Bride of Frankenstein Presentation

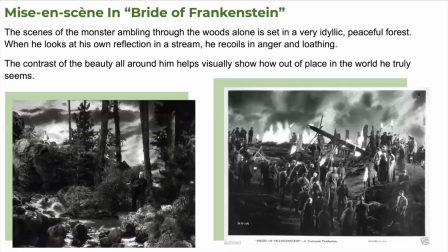So the scenes of the monster ambling through the woods alone is set in a very idyllic, peaceful forest, and when he looks at his own reflection in a stream, he recoils in anger and loathing and this scene was captured very well and the contrast of the beauty all around him helps visually show
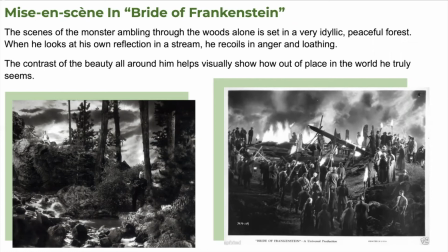how out of place in the natural world he truly seems and down on the left there is a picture of him in the woods and there's also a young maiden in the scene who drowns for a moment to the right I included this picture of the angry mob
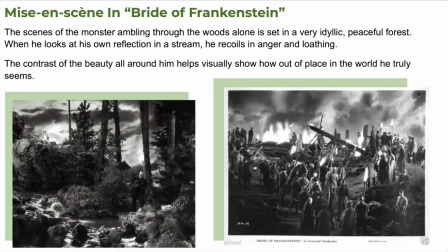with the fire from the mill in the opening scene just to kind of show the sharp contrast of like the destruction that follows him like whenever he finds peace this mob quickly finds him as well even in places
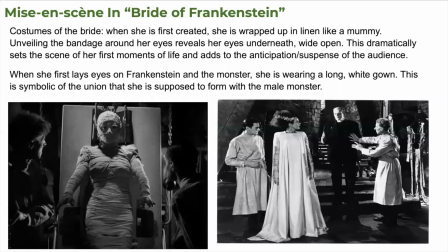like this peaceful idyllic wood costumes of the bride my favorite so when she is first created she's wrapped up in linen like a mummy, as you can see below to the left. Unveiling the bandage around her eyes reveals her eyes underneath wide open.
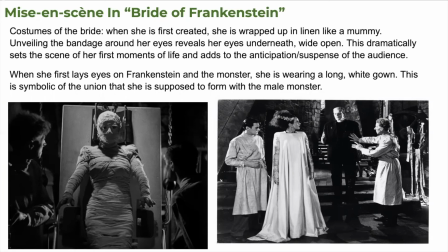So this dramatically sets the scene for her first moments of life and adds to the anticipation and suspense of the audience greatly. And when she first lays eyes on Frankenstein and the monster,
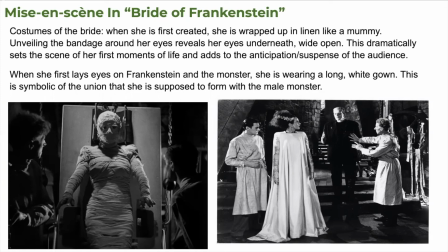she's wearing a long white gown. this is symbolic of the union that she is supposed to form with the
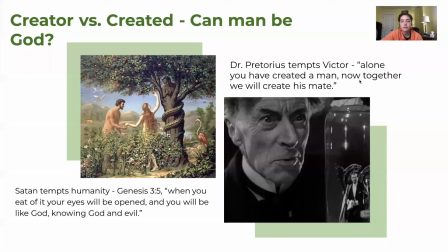male monster like a type of wedding ceremony perhaps one thing that the viewer gains a deeper understanding of in the bride of frankenstein is the viewers are provided with a clear depiction of the parallels between adam and eve in the garden of eden and the creation of the monster's bride
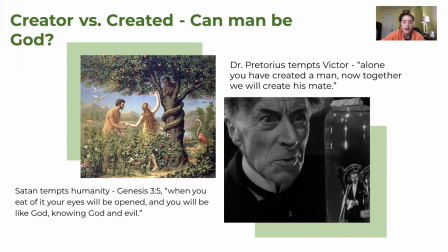the addition of the character dr pretorius draws specific attention to the connection to the fall of man because he represents Satan, tempting Victor to get back into the scientific practices that created immense destruction, chaos, and death upon his first time diving too deep into science and creation of the monster.
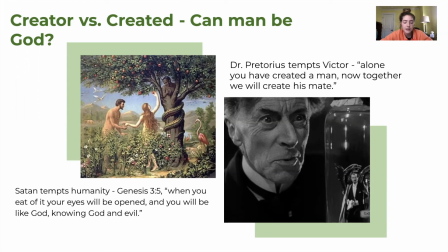Early on in this movie, Elizabeth warns Victor about the dangers of thinking that he can do what only God can. This is interesting because in the movie, Elizabeth, the woman character, is a voice of reason and sensibility.
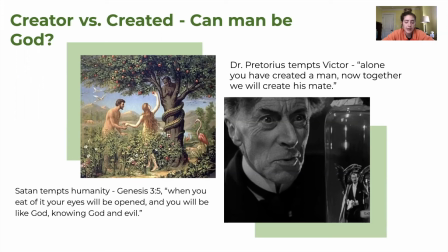Having seen the hardship caused not only to Victor's mental and physical state, but also society as a whole, she warns him about becoming too consumed and isolated in his work again. Moreover, in this film adaptation, we see Dr. Pretorius magnifies the connection to Adam and Eve because he acts as Satan tempting Victor.
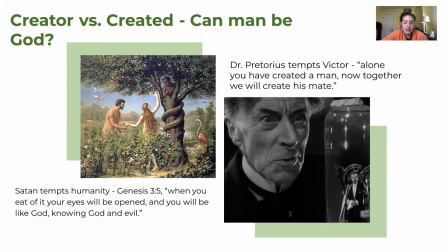In the biblical text, when talking about eating the forbidden fruit in the garden, Satan says in Genesis chapter 3 verse 5, when you eat of it, your eyes will be opened and you will be like God. Knowing good and evil, Dr. Pretorius knows Victor's obsession with knowledge and uses this against him to fulfill his own agenda.
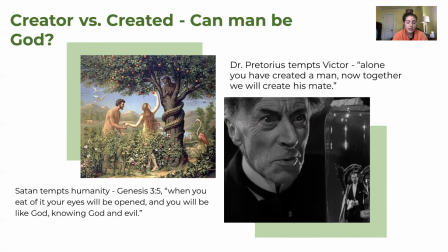Yet regardless of the male character representing Satan in this film, it is interesting to note that with creation of Frankenstein's bride at the end of the movie, that is when the height of the destruction reaches its peak. And similarly in the biblical story, when Eve comes into contact with Satan, that is when man falls.
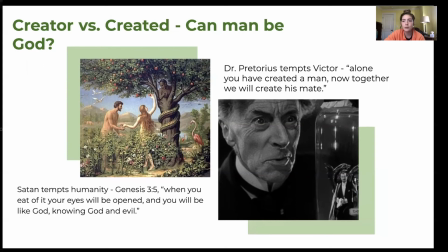We will now watch a short clip that I think will be helpful to further our class's understanding.
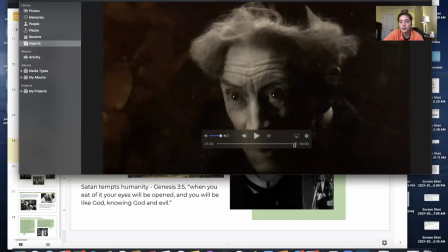So let's see if this will work.
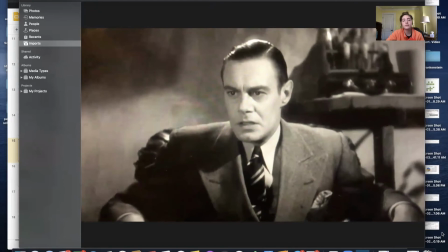Sorry, everyone. Okay.
This isn't science.
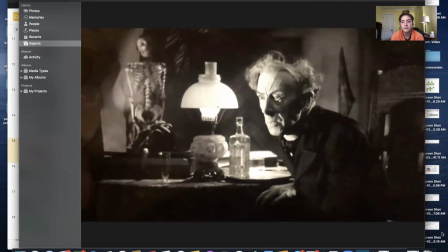It's more like black magic. Do you think I'm mad? Perhaps I am.
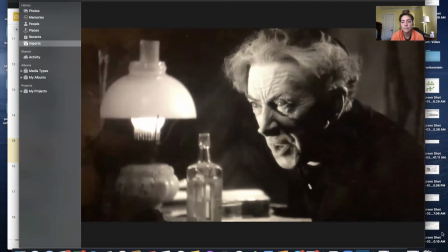But listen, Henry Frankenstein, while you were digging in your graves, piecing together dead tissues,
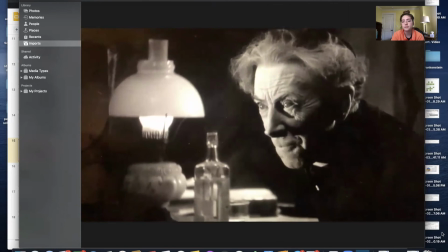I, my dear pupil, went for my material to the source of life.
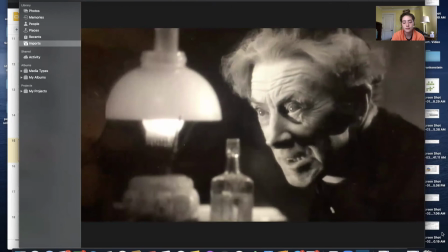I grew my creatures like cultures, grew them as nature does, from seed.